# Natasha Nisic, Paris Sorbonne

La pièce dure 17 minutes, donc je ne vais pas tout vous montrer. Je vais vous montrer ce moment à Fukushima, parce qu'on passe de la zone dévastée à la zone habitée. Voilà, parce que ça, c'était vraiment étrange d'arriver là. Bon, il y a plusieurs, je voudrais vous parler d'un dessiné, mais bon, André en conversation, ce qui est intéressant, ce qui rejoint des choses, même si ça ne se voit pas en termes visuels, des choses plus anciennes, c'est la structure et l'installation. Donc vous avez vu tous les écrans qui sont posés au sol et qui nous invitent à nous asseoir avec les coussins. Et surtout l'idée qu'on doit faire son récit.
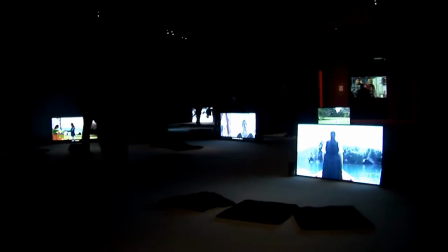33:04 On articule les éléments un peu avec la part de hasard que ça comporte, la part, encore une fois, de perte. Hein, je suis partie du principe que,
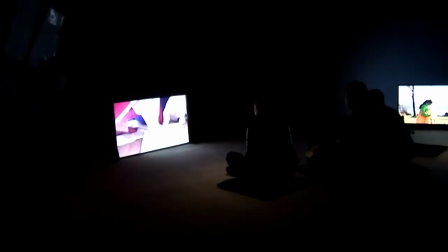33:15 surtout qu'Andrea parle en allemand, bon, peut-être des gens comprennent, mais la majorité des spectateurs en France ne comprendraient pas forcément ce qu'elle dit.
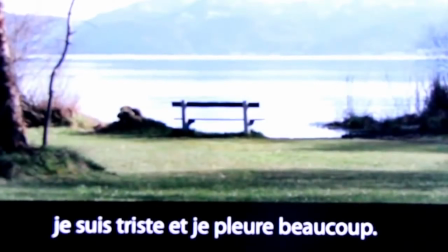33:23 Donc, on lirait les sous-titres. Et les sous-titres, pour moi, c'est une forme esthétique tout aussi importante que l'image.
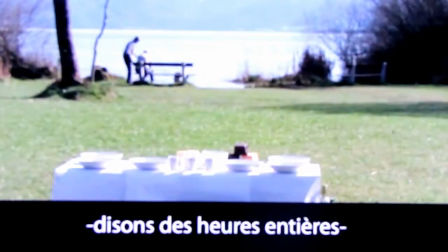33:32 Hein. Dans eux, je l'ai travaillé le sous-titre comme un élément graphique. Hein.
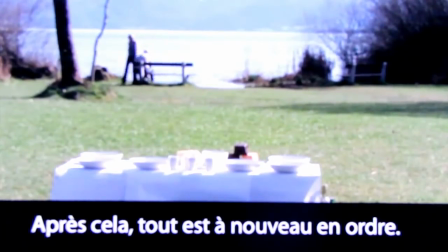33:37 J'ai pensé que le sous-titre allait souligner un moment dans le sous-titre. Dans eux, il dit c'est un paysage difficile à décrire.
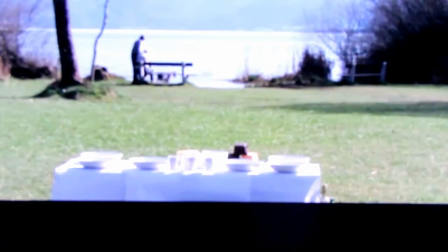33:45 Cette image avec le paysage et ce sous-titre, c'est presque une légende hein, qui est venue sur l'image.
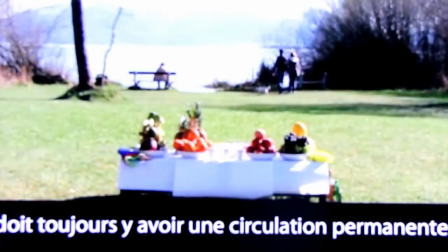33:53 Et ce statut-là, je le trouve très très passionnant et il a en général très peu été étudié.
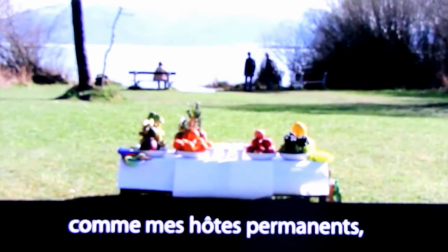33:58 Mais en fait, en soi, c'est quelque chose qui devient de plus en plus familier dont on ne se rend pas compte. Mais on se met à voir beaucoup de vidéos dans les musées, là, et avec des sous-titres, on est habitué à lire ça, et on lit ça comme... En fait, non, c'est un élément esthétique et c'est un élément de langage tout aussi crucial et important que le reste. Donc je suis partie de ce principe qu'on entendrait d'Andrea comme une espèce de mélopée qui serait sa voix, pas forcément audible, qu'on entendrait des fragments musicaux aussi, et que ça créerait comme un fond sonore, et que ce à quoi on s'attarderait, ce serait aux images et à ces fragments de texte qu'on lirait, qui constituent aussi comme des éléments poétiques. Donc ça, c'est une partie très importante, et je voulais donc qu'on soit assis,
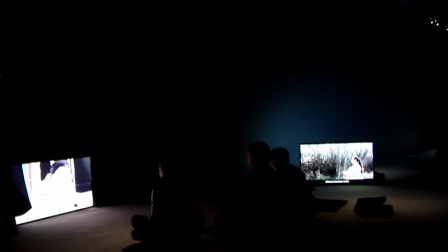34:43 qu'on puisse lire, ou bien qu'on soit debout, et qu'on ait donc une autre approche, qui soit celle de la déambulation, et qu'on... un peu comme un consommateur, hein, parce qu'on est consommateur maintenant dans les expositions, on consomme des fragments et on s'y arrête ou pas.
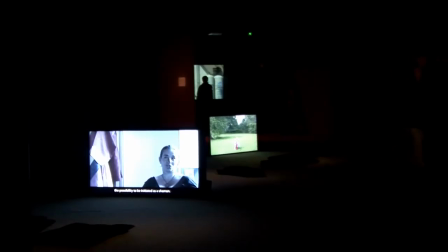34:59 Et ça fait partie intégrante de mon travail, l'idée que on n'aura pas tout. C'est pas grave,
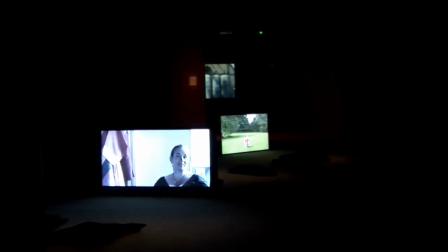35:10 c'est absolument non exhaustif, on peut rester 2 heures si on veut, des gens restent 2 heures, mais ça, c'est pas grave.
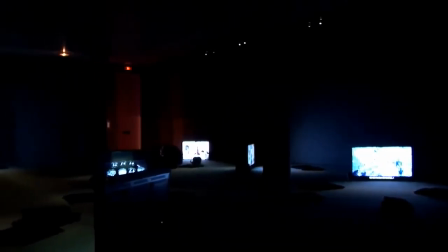35:17 Quelque chose, il peut y avoir comme une espèce de fulgurance, ou de, voilà. Et ça m'intéresse d'autant plus que c'est lié à la nature même de ce que je présente dans l'installation d'Andrea, qui est, donc je ne sais pas si vous avez un peu lu l'histoire d'Andrea, qui est une histoire fulgurante, extraordinaire, puisque cette femme, qui est une Allemande de Bavière, qui a un peu moins de 40 ans maintenant, était donc une mère de famille extraordinairement banale, presque un archétype de la banalité,
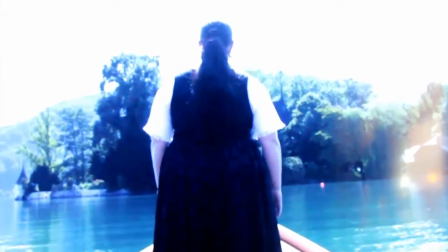35:54 avec trois enfants, mariée à un charpentier, enfin bon voilà, travaillait dans une agence de voyage.
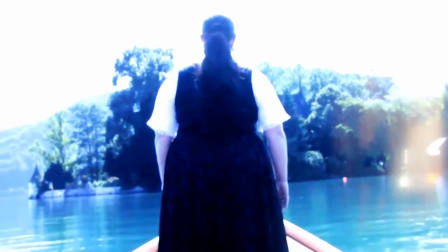36:00 Et elle va voir un spectacle de chaman,
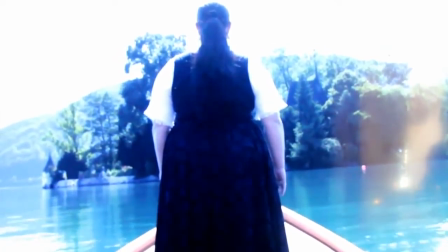36:06 un peu comme on peut aller nous au Théâtre de la Ville ou au Quai Branly voir un spectacle de chaman.